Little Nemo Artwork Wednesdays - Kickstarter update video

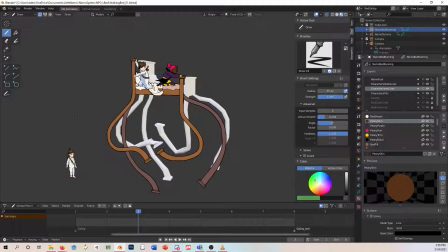(8:21)
No, I did not just oh, and then it's done. No. What I did is I proceeded from there to... First, I actually worked on the bed itself.
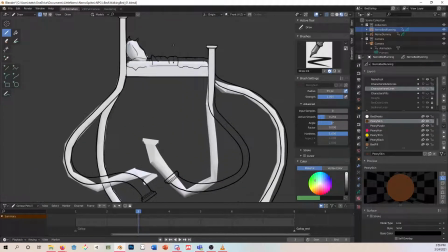(8:37)
And then I'm going to go into front view. So I just did the lines and then, traced over that.
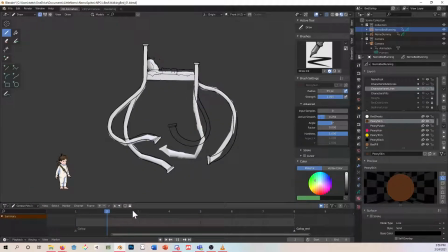(8:44)
I had Nemo and Peony be totally separate.
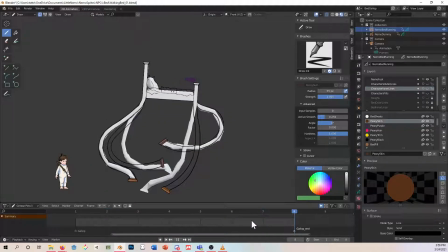(8:50)
And, okay, Nemo's foot is still active. And I even had the bed sheet be totally separate. And here you can see where,
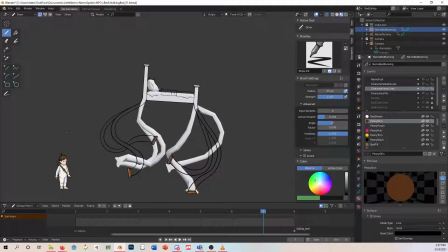(9:03)
I used some creative license with what the Blender rig was giving me, again, because it was just so... We didn't want to make a full, carefully made rig because we wouldn't be using the 3D model for this. We just wanted to have it be an underlay for 2D animation.
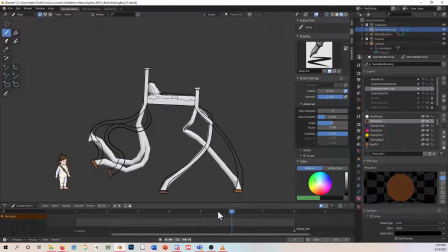(9:19)
So that's actually where you get, you can see some differences there.
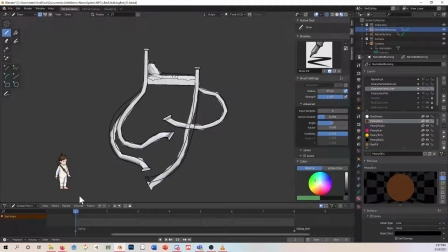(9:26)
But the result is much smoother and a lot easier to read. It has better silhouettes than what you get with the rigged model. And then, of course, we filled it. There it goes.
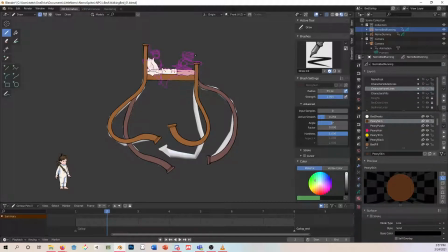(9:41)
And then we proceeded to work on Nemo and Peony. So because Nemo and Peony
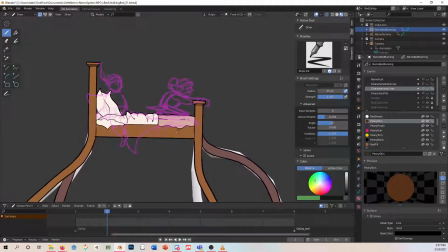(9:51)
are physically reacting to the bed, we're using them almost as a follow through.
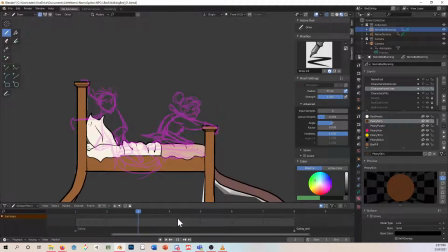(9:57)
If you're familiar with the principles of animation, one of the principles is follow through.
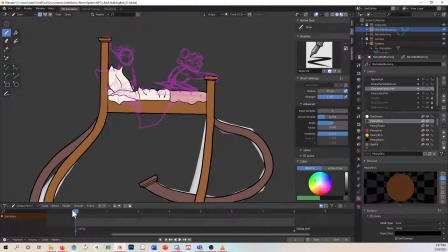(10:01)
So Nemo and Peony, I'm treating them almost like they have their own follow through, but I'm treating them as extensions of the bed.
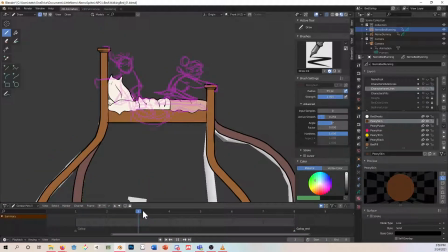(10:08)
So they're reacting physically to it the whole time. So, as it's dropping, they are dropping and bouncing accordingly.
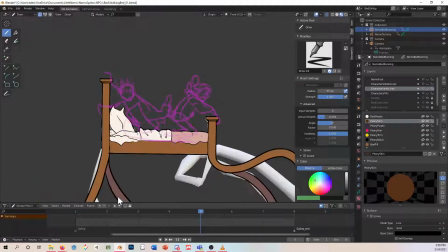(10:16)
Same thing with the sheet. And then, as the bed goes up, they are going up and reacting.
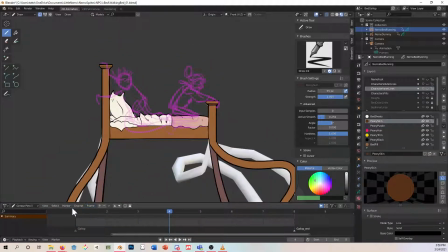(10:24)
So you have that motion. So once I had that rough out, with these,
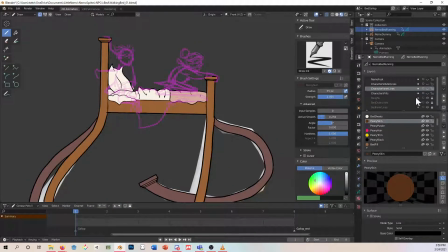(10:33)
once I figured out the motion with the roughs, then I moved on to obviously creating.
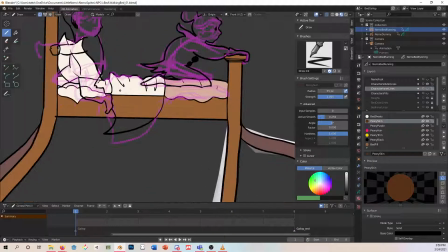(10:41)
So what I've been doing actually is putting the outer lines and inner lines on 2 different layers.
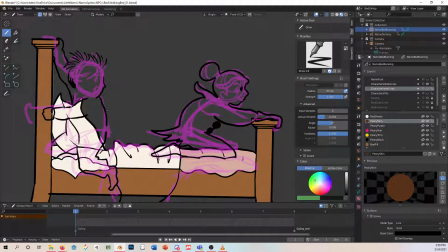(10:47)
If you're familiar with Winsor McCay's work at all, or especially if you've ever read John Canamaker's biography of Winsor McCay, you might know that what McCay had was considered the Art Nouveau line, and I think that's a phrase that
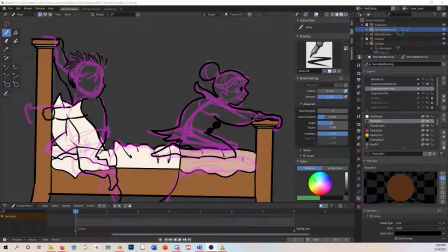(11:04)
Canamaker created himself. But basically, it's an aspect of the style of artwork that McCay did, which was called Art Nouveau. And Art Nouveau pieces tend to have a very thick outer line and very fine inner lines. So what I typically do is I have the outer lines on a separate layer,
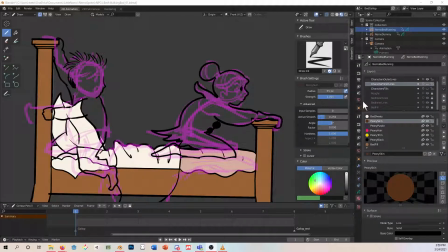(11:24)
because if I needed to, what I could do is go down here and change their stroke thickness. So if I decide that maybe the strokes themselves are too thin or too fat, I can go and edit the stroke thickness.
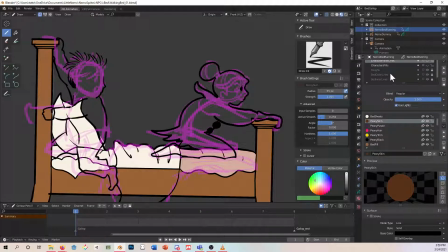(11:44)
And of course, it's not showing me. Oh, that's because I'm editing it on inner line for some reason. See, I can change this.
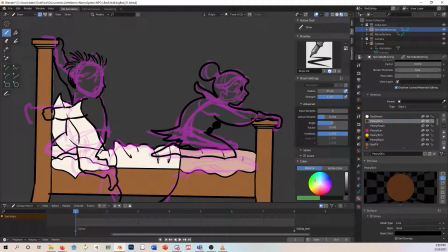(11:58)
If I discover that a sprite is not reading that well as having a great outer line, I can always go and change it. But this one actually works pretty well. And then, of course, I do the inner lines, and
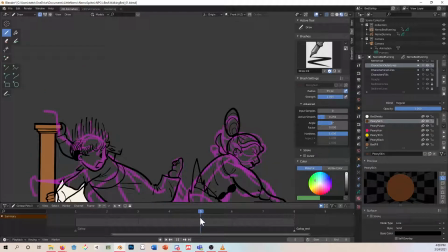(12:12)
I'm turning them on, but obviously this is a process of lots and lots and lots and lots of drawing.
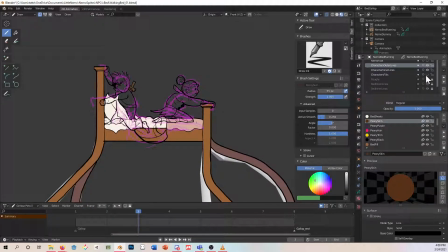(12:21)
And then, finally do my character fills.